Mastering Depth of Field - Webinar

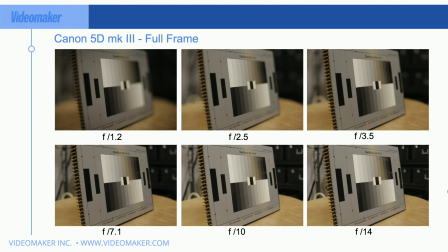1722s
Assuming you could shoot at 120 frames per second, if your goal is 60 frames per second timeline and you need to, from there, export at 30 frames per second without a problem. I'm not sure what you're talking about, Brad.
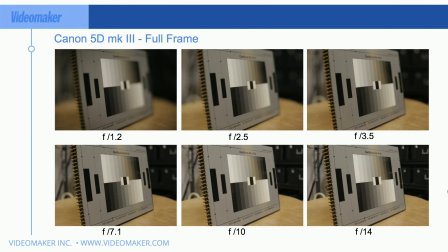1740s
So if you play back 120 frames in real time and you export that as 24 frames per second, all it's going to do is just grab 24 frames out of a second to export. If you are shooting at 120 frames per second, we're talking about that shutter speed rule. You should be shooting at a minimum of 1/240th of a second.
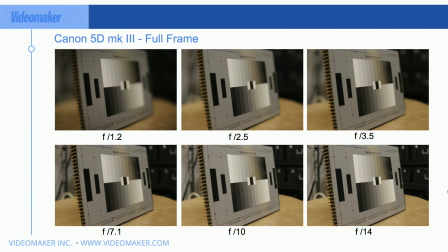1759s
And if you're talking about wanting to shoot half-time slow-mo from 120 frames per second and slowing it down to 60 frames per second, still, and none of your exposure changes. It's all about exposure properly. So I'm not sure how any of that has to do with depth of field, Brad, but I'm not really sure if you're asking a question or making a statement.
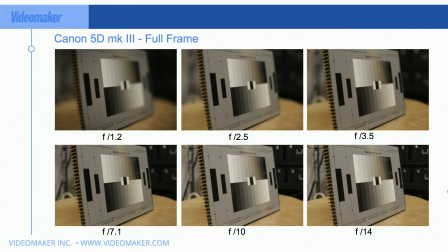1778s
Please clarify so I can help out. Okay, next slide here. Deep depth of field.
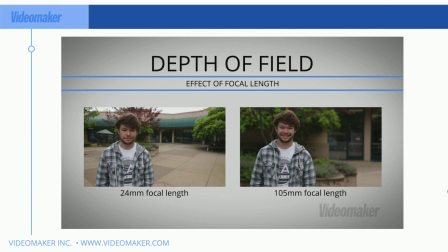1785s
So you can see here these two shots. They're both shot at the same exposure. That seems crazy, right? Because the shot on the right appears to have a shallower depth of field, everything's softer in the background, and that's because of what I was saying about earlier, which is
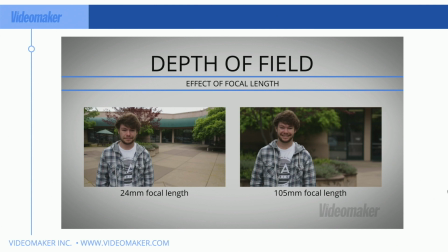1806s
space compression. So space compression, what it does is it brings what's in the background closer to your foreground, and what that means is the things that are blurred in the background are now going to be closer so you can see how much blur is there. If we actually looked at these two shots and we
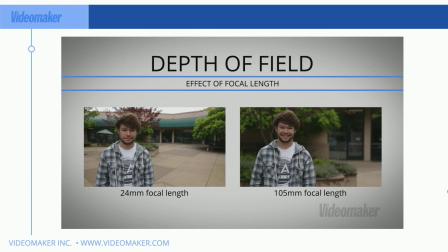1825s
scaled up the background of the 24 millimeter shot here on the left to the same as the one on the right, you would see there's the same amount of blur on that background, but you just see so much more of it, so it's perceived as having a shallower depth of field,
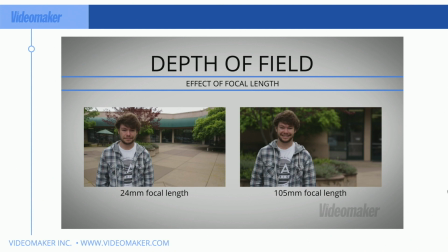1840s
even though there is no change in the actual depth of the focus area. Brad, that answers it. Cool. Does a bigger sensor mean a shallower depth of field, or does that matter?
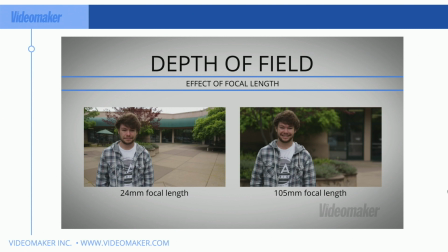1854s
Dog bite, I have a whole section that's talking about that, and bigger sensor does not equal shallower depth of field, but it does matter.
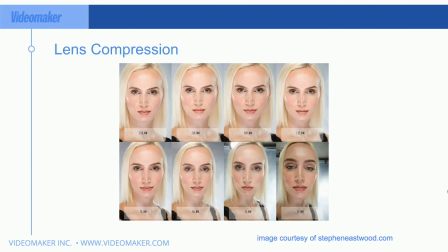1862s
We'll get to that. Okay, so here's lens compression and a really good way of seeing what it does, not only to your subject, but it's doing the same thing to your background. So you can see here, if we look at that 24 millimeter, man, it makes that girl's nose look really big, doesn't it?
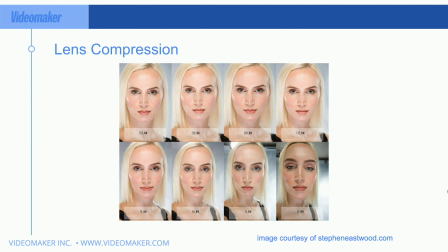1879s
Same with her forehead and her eyes. They all are elongated because of space compression. So we're not seeing space compression there. Now, the average human eyes, our perspective just walking around is between 35 millimeter and 50 millimeter.
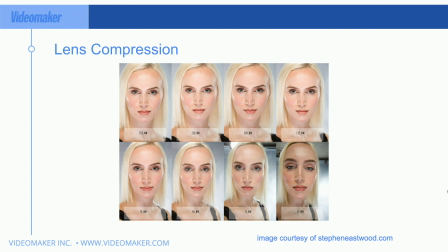1895s
35 is typically about the human eye's field of view, what we see, and how space compression affects our eyes. So that's like more typical. But you can see the background here of the 24 millimeter shot. You can see the ceiling. You can see the top of the backdrop behind the woman. All sorts of stuff is in seen here.
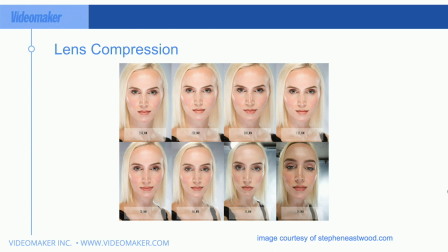1913s
Her hair looks flatter and straighter, or not straighter, but like less volume. And you can see as we go all the way up to 350 millimeter, her forehead flattens out, her brow is not as pronounced, her nose is not as big, her lips aren't as big.
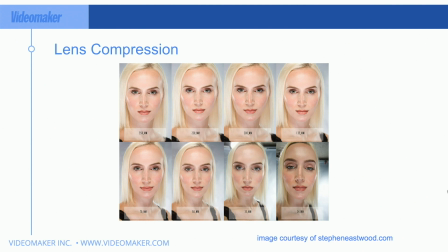1929s
You can see her hair seems more fuller, and you can see the background is completely the white background, not anything else. And you can see the background through 35 millimeter and 50 millimeter. You can start to see. So if you're doing portraits,
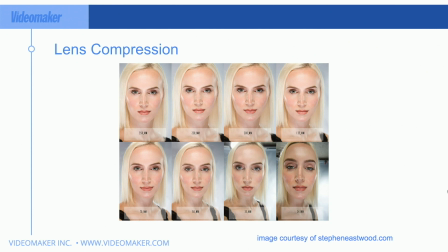1946s
portraits or interviews or anything like that, anything above 50 millimeter is what I recommend. You'll have a more flattering look. If you have someone that feels like they're fat, or they are fat, whatever,
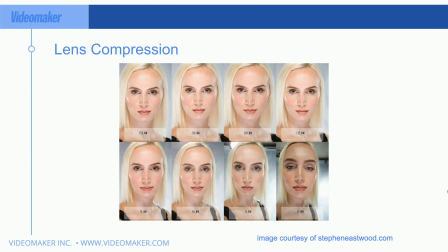1962s
shoot them with a longer lens, because what it's going to do is it's going to skinny them as the way of people thinking, oh, I have a skinny lens or that.